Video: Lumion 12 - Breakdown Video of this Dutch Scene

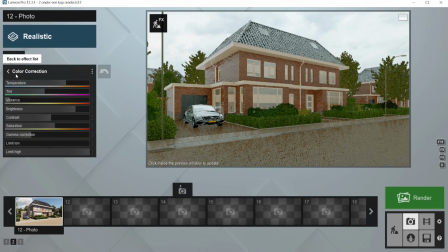[8:17]
I have changed the color correction.
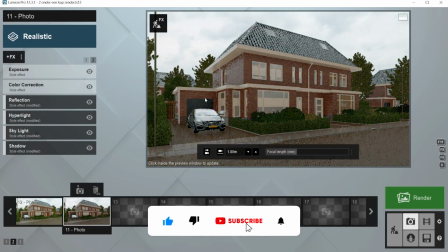[8:20]
For the color correction, I have added another layer with the default settings.
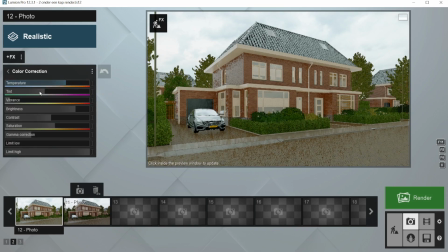[8:27]
So as you can see, it's a little bit lighter. That is because I have set up the brightness is put up higher. I left the contrast to 0.50 and I have put the saturation to 0.2. I have pointed the vibrance to 0.1 and I have set
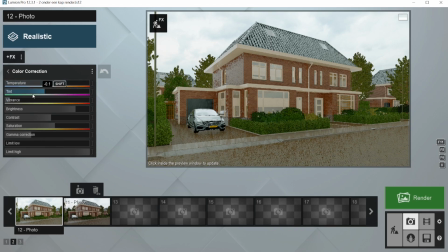[8:45]
the tint to minus 0.1 to give it a little bit more of a greenish feel instead of the purple, and I have increased the temperature so it is a little bit warmer and it has a little bit more color,
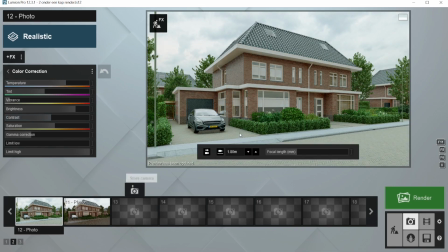[9:00]
and also it's lighter than the original one. Then here we have reflection.
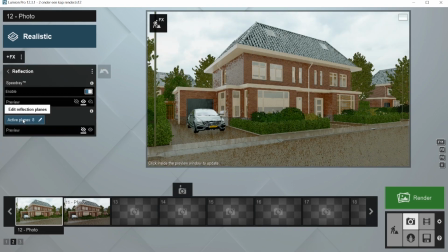[9:06]
I have enabled the reflection, of course.
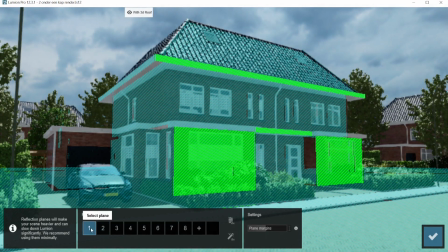[9:08]
I used 8 planes that are a lot actually, but I have put 8 planes on almost every glass plane there is,
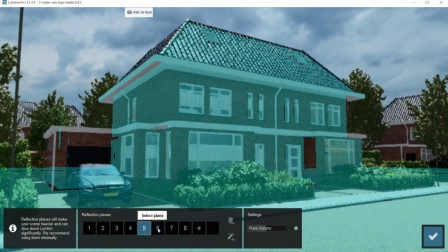[9:16]
and I've set up the margins really high because not every plane was getting the same part,
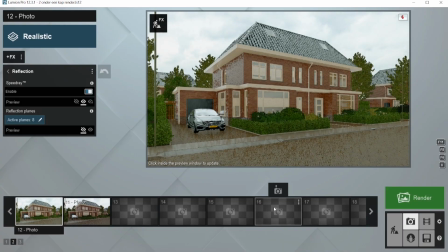[9:22]
and I have put one on the floor, and I put one on the floor because of one reason, and that's because I want to create for
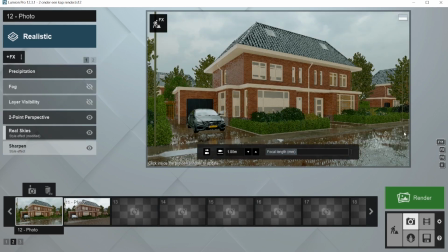[9:31]
the rain I have added, so there is a better mirror atop the ground,
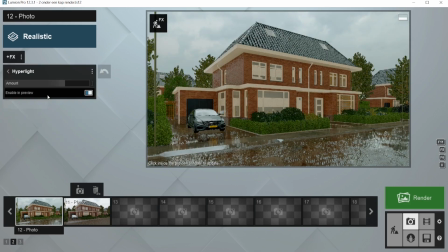[9:37]
so the reflections are better now. Hyperlight, I have not changed it. Well, it has changed, but it's supposed to be 50.
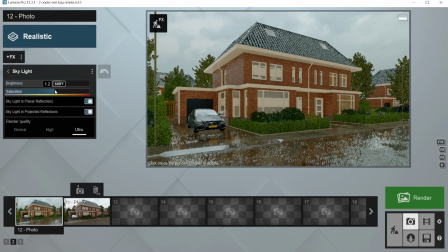[9:46]
And skylight, I have increased it to 0.2 and 0.3 for the brightness. And I have set up every reflection, and I set the render quality of on ultra.
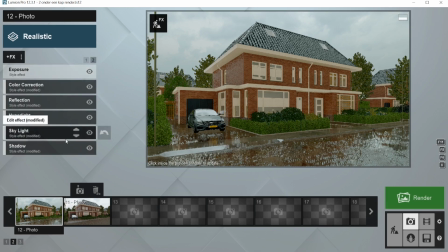[9:58]
So I have the best quality of light inside the render. And then the shadows, I have put it on exterior.
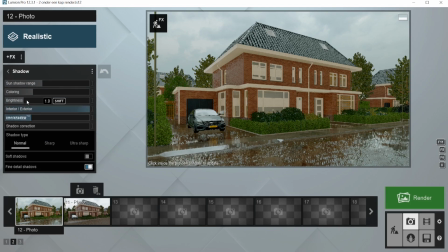[10:06]
I have put the omni shadows on 0.3, the brightness really low, just next to the S, and I have set the coloring to 0.1, and the sun shade ratio, yeah, I haven't changed that one.
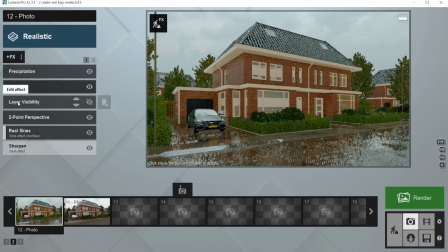[10:19]
So the last thing I added is a little bit of fog, and of course my so these are the settings,
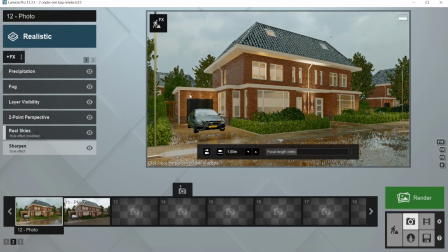[10:27]
and I have set of course the layer visibility, because I wanted to add some light to the light poles but also to the building. So for example, I've put here, set up some lights inside,
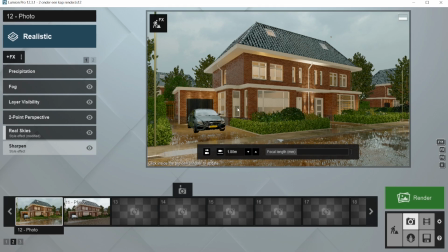[10:40]
also on the top, and here on the front of the building, and also in the back is also some light.
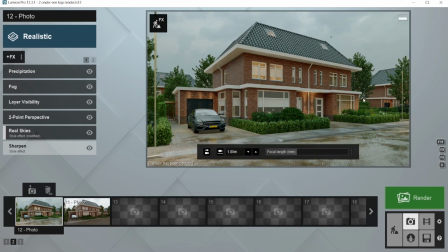[10:47]
So now it will look like this, and gives really more, it gives a lot more of warmth and more realism to the scene. So if we are happy with our settings, then again we can add a little bit of more rain.
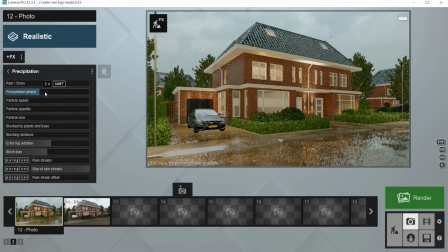[11:03]
So I have put it on rain facing, depends if you want a lot of rain or just a few pools. And I have an additional fog,
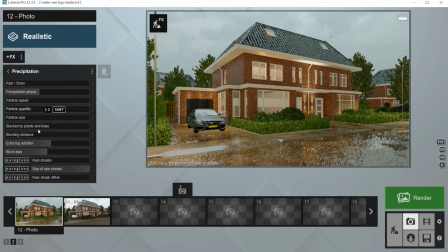[11:16]
the setup, and everything has to be low, because otherwise you will see the rain dropping, and that's not what we wanted. That's something I didn't want. I just want the pools of water in the scene and not the actual rain.
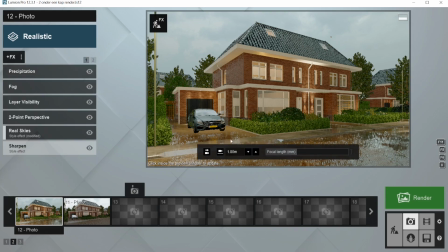[11:31]
So now you can choose two things.
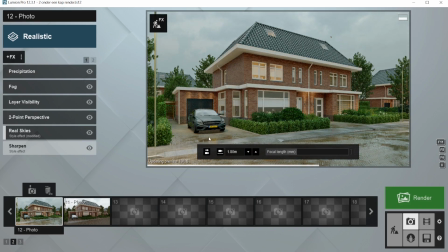[11:33]
You can choose to render the picture, or what I like to do sometimes is, if I set up everything over here,
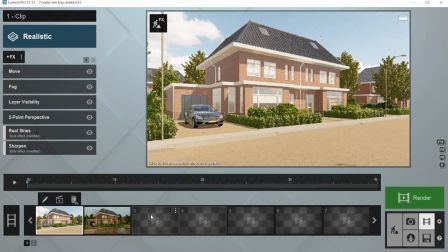[11:40]
I can go to movie, and then I like to create a new movie,
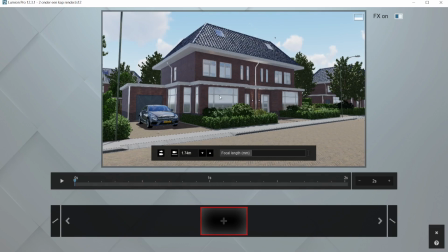[11:46]
and that's from the perspective that we just were. It saves the perspective that we had, so everything is the same. And then we add another frame. We can increase the go a little bit to the front,
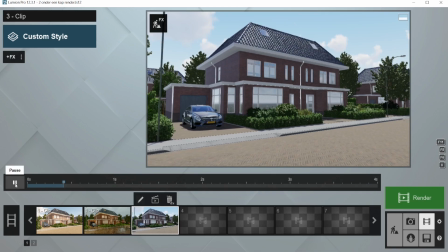[12:02]
have it recreate, and now you can see there is this little animation playing.
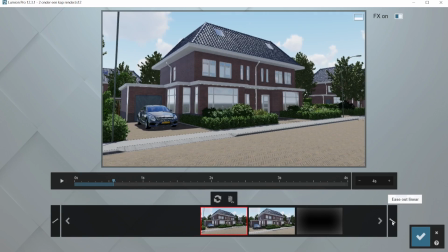[12:08]
Make sure you have your eases linear instead of low, because this will change how it looks. This will keep it a steady camera.